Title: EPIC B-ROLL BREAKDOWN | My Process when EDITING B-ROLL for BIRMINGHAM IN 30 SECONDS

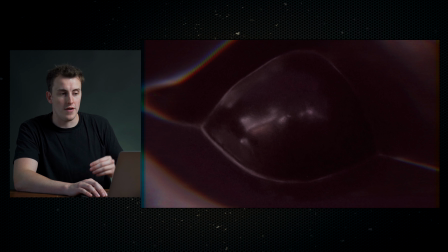497s
So how did I do this exactly? I got a green screen of an eye opening, and then I drew a mask around the bull's eye, and then keyframed in the opacity, and it all happens over about 2 or 3 frames.
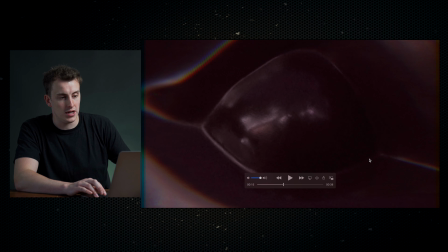516s
So when it's in full pace, it really gives the impression that it's an eye opening,
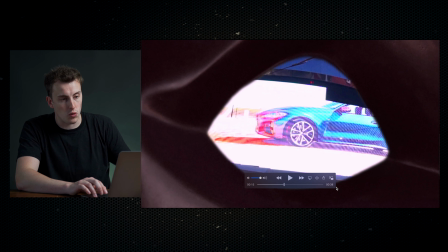521s
and you can see that it moves along with the bull as the bull moves forward, so it gives that impression that the bull is alive.
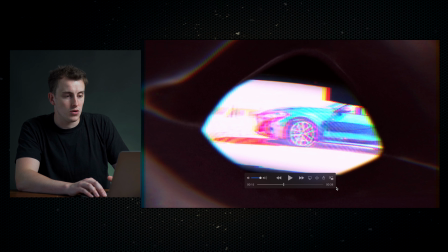530s
Bosh. And when we actually open the eye, it moves into this next scene, it zooms through the eye,
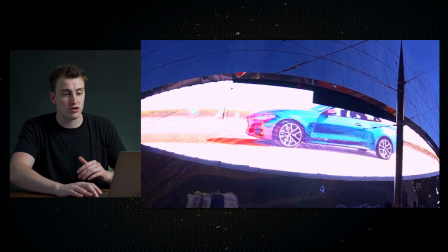538s
and this is the eye that is on the side of Birmingham's Grand Central Station, and it's quite a big feature,
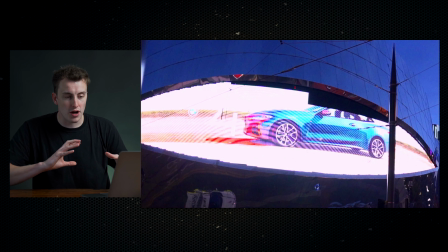544s
it's quite well known in the city, so I thought a nice link of 2 key features of the city together from eye to eye. Now again here, I was just moving my camera behind an object, getting another draw mask transition.
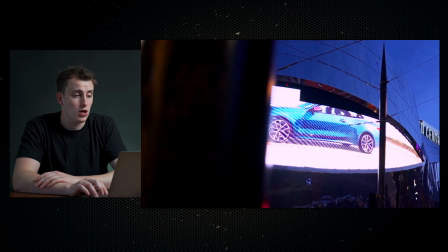557s
And this on the left here, a pole, I just pan across it, and as I'm moving,
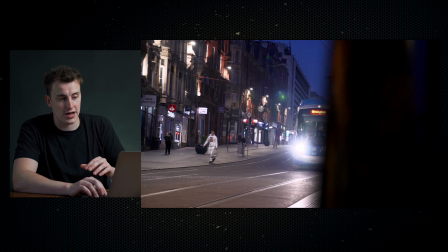562s
it swipes us straight into this next shot of a tram.
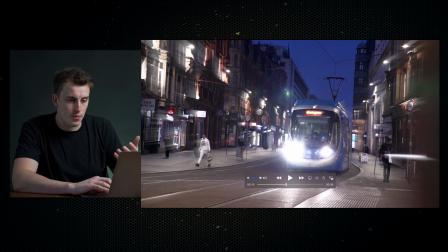566s
And as you can see with the tram on this opening shot, there's a bit of glow to it, and that's an effect that I've put on to just kind of add this kind of dreamy,
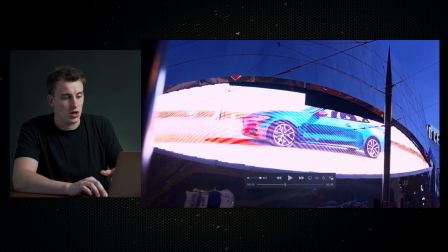575s
surreal feel, just following on from the look that I had in here,
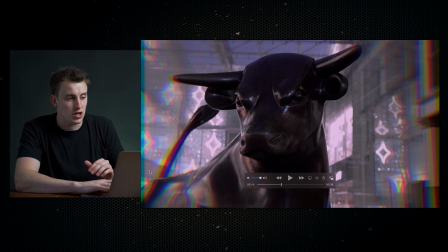581s
where it has the kind of outside prism blur to it.
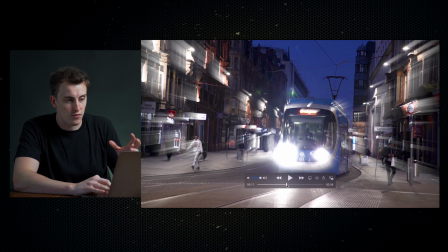586s
I wanted to keep that kind of trippy, dreamy feeling.
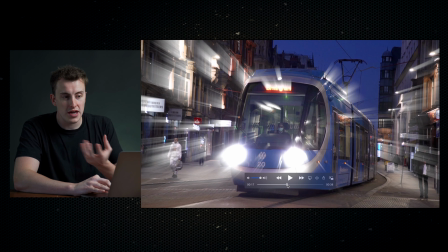589s
You can see as this comes closer, it gets brighter, so I've keyframed in how intense that glory effect is.
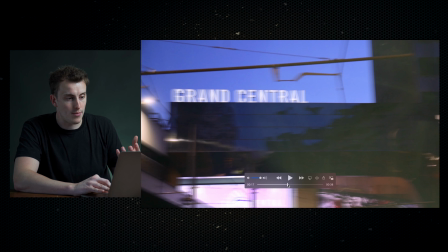595s
and speed ramped this tram coming past, and just this is a clean whip pan,
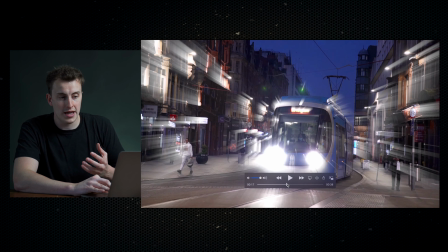601s
clean cut.
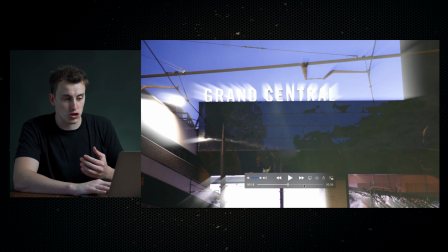602s
All I've done as it comes in full pace is just whip pan from left to right onto the Grand Central,
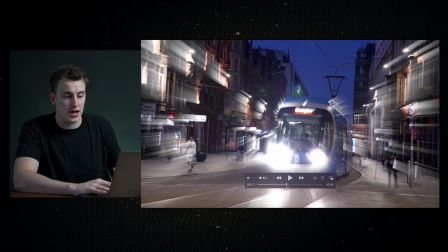611s
and whip pan from left to right with this, with a bit of speed ramping.
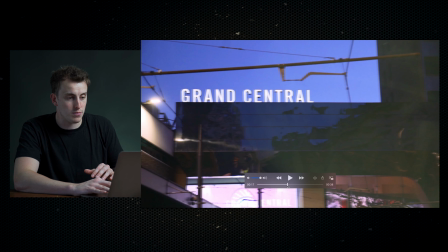615s
It is a hard cut, but there's so much going on, so much motion blur, and it all happened so fast you wouldn't even know.
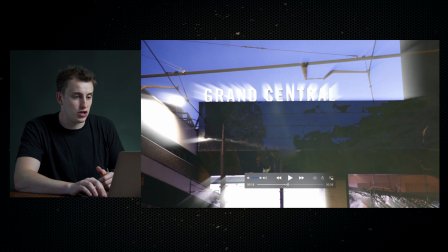624s
Gosh. And again, real quick one here, you show the Grand Central, and in the same way that this previous shot
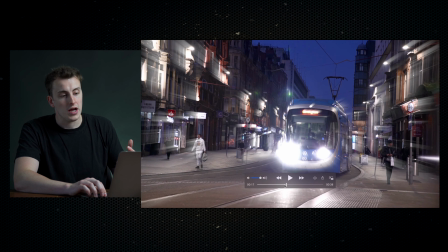632s
started without much glow on it, I put the same effect to add that craziness to this,
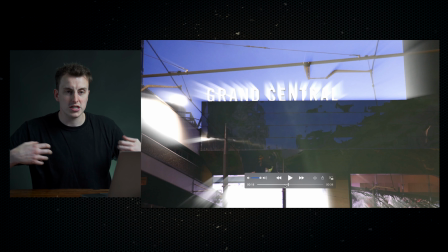639s
so it almost gives this feeling like you're kind of going through like hyperspace or something.
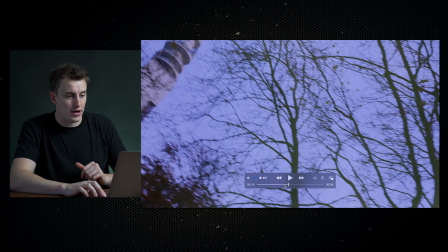647s
And then just a quick whip pan up. This is a clean cut here, whips up,
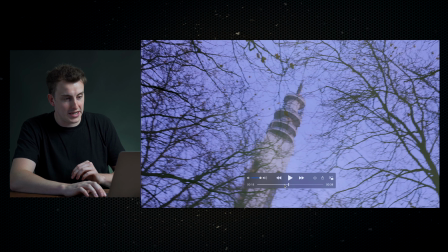653s
match it with the sky colour, and then we're showing the BT Tower here, another big iconic venue, which is how we started it off.
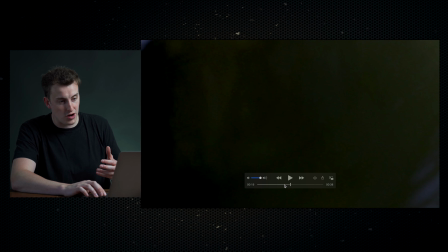660s
Now here, this pans down behind a gravestone, and this is like a dark greeny colour.
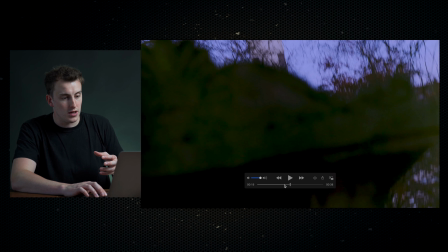666s
And then just to keep the flow of this going, this is a close-up of a tree
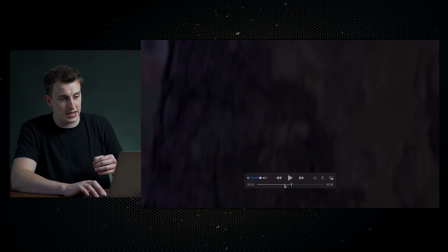676s
going past at super high speed, and also with a lot of motion blur on there as well.
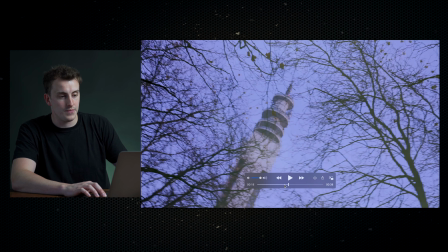681s
But all together, these three bits of movement together, you've got your left,
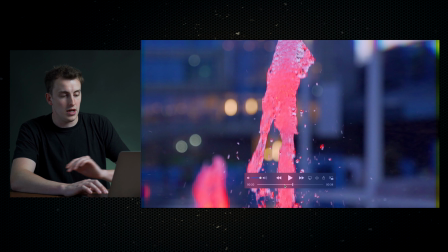688s
up, and then down, crazy turning. And then here, you know, you've had all these chaotic movements.
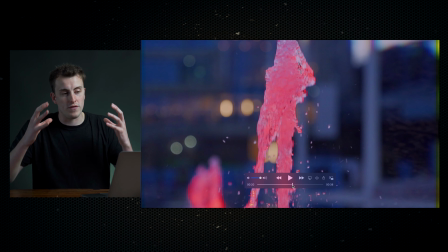694s
We go back into bringing a bit more of a slower pace into the edit.
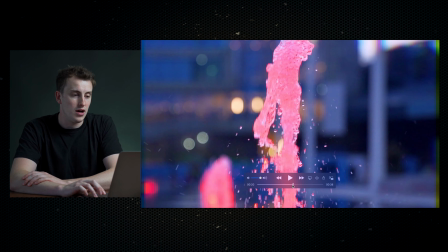698s
Now these fountains are a pretty well-known feature in Birmingham. There's these various different fountains, and they have different colours in them. So it started off as this real cool pink colour.
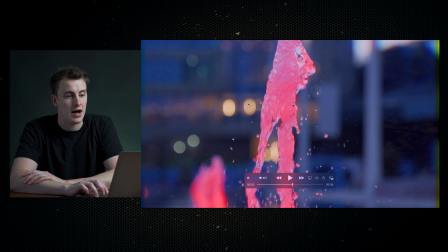710s
It's got this nice bokeh effect in the background. And also,
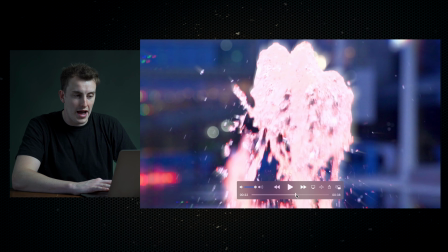715s
as this moves along, you'll notice it goes into this kind of glowy effect, and it's got that prism blur around the edge just to have that consistency throughout the edit.
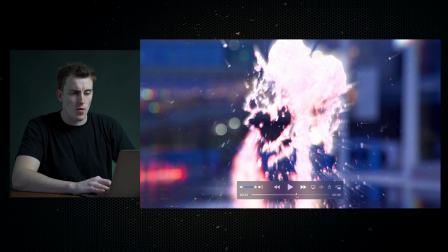724s
So it's coming back. Water always looks so sick when you play it in reverse.
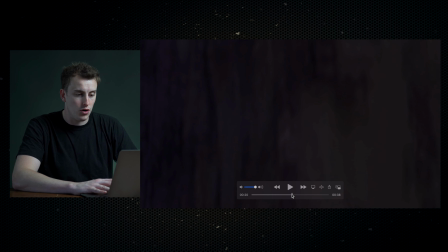728s
And then this, you know, a clean cut in this end bit just to bring the drama back into
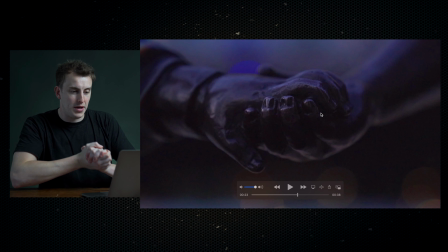736s
it. Clean cut onto this shot, close up of a hands being grabbed with this beautiful bokeh in the background and these deep blue colours in there.
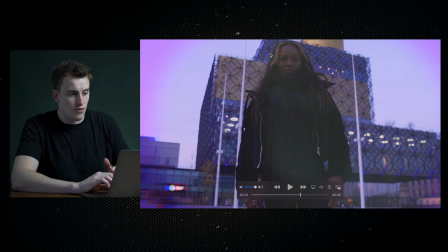746s
And then finally a wide shot showing my girlfriend here, Jay, and the Birmingham library. Again, keeping this look and feel around the edges here.
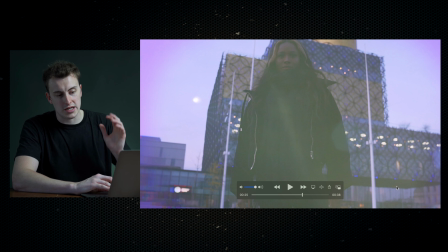761s
Little light flare comes across here. You'll notice that's been overlaid in post-production, just really sells it.
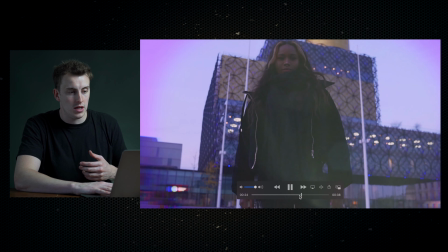766s
As the beat comes up here, going into the final scene, a clean cut, kind of.
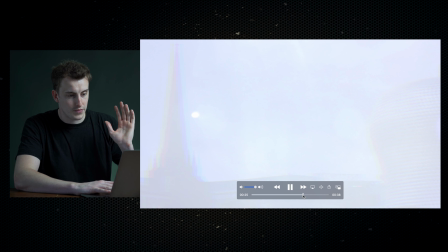774s
There's a little bit of a flash, there's a flash of white there. And what this is here, a time lapse.
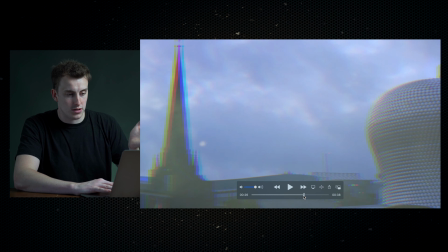780s
And as the time lapse, I slowed the time lapse right down.
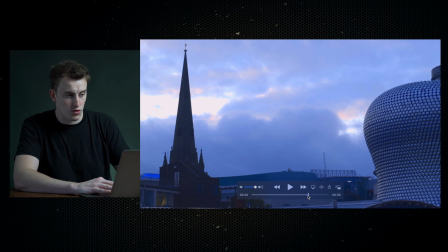785s
It was just still, I've keyframed in a little bit of reverse movement in there. And what it does, it just follows the sound. And as the bass drop comes down, the sky sets in that position. It looks real nice, real cool, real slick.
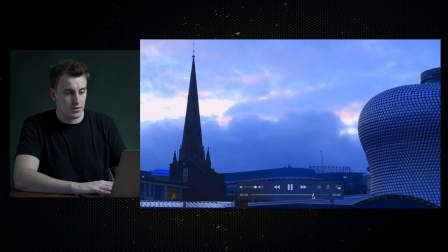800s
And bam, we're finished.
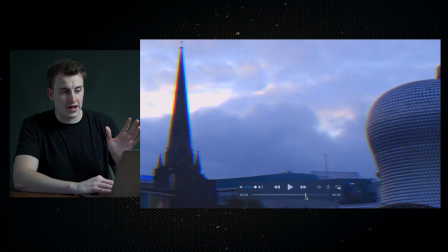804s
Just a little point to add, this here, this shot is inspired by the intro on the show Vikings.
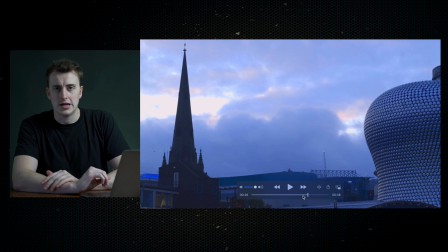814s
And if you haven't seen Vikings, you should watch Vikings, because the cinematography of it is absolutely delicious.
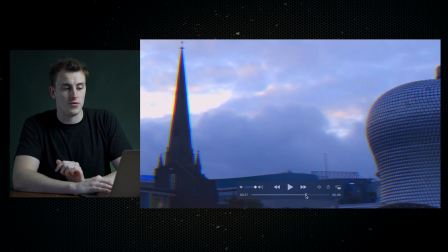822s
So in the intro, they have a wave that comes up, hits a rock, and then it all goes into slow motion at the last minute, and then a stop.
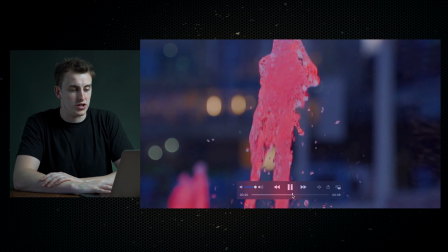832s
So that's what inspired that.
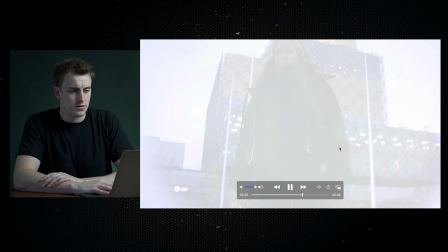So I hope you enjoyed that, people. I hope it was some value to you, and I hope you enjoyed seeing how I constructed that edit and what my thoughts were as I went through it. But for now, take it easy. Thank you very much for watching. If you enjoyed this video, hit the like button. Drop me a subscribe if you'd be so kind. It would mean a hell of a lot to me, and I'll see you in the next video.
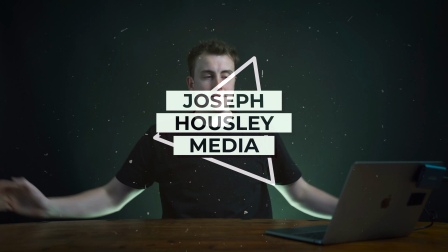863s
Peace.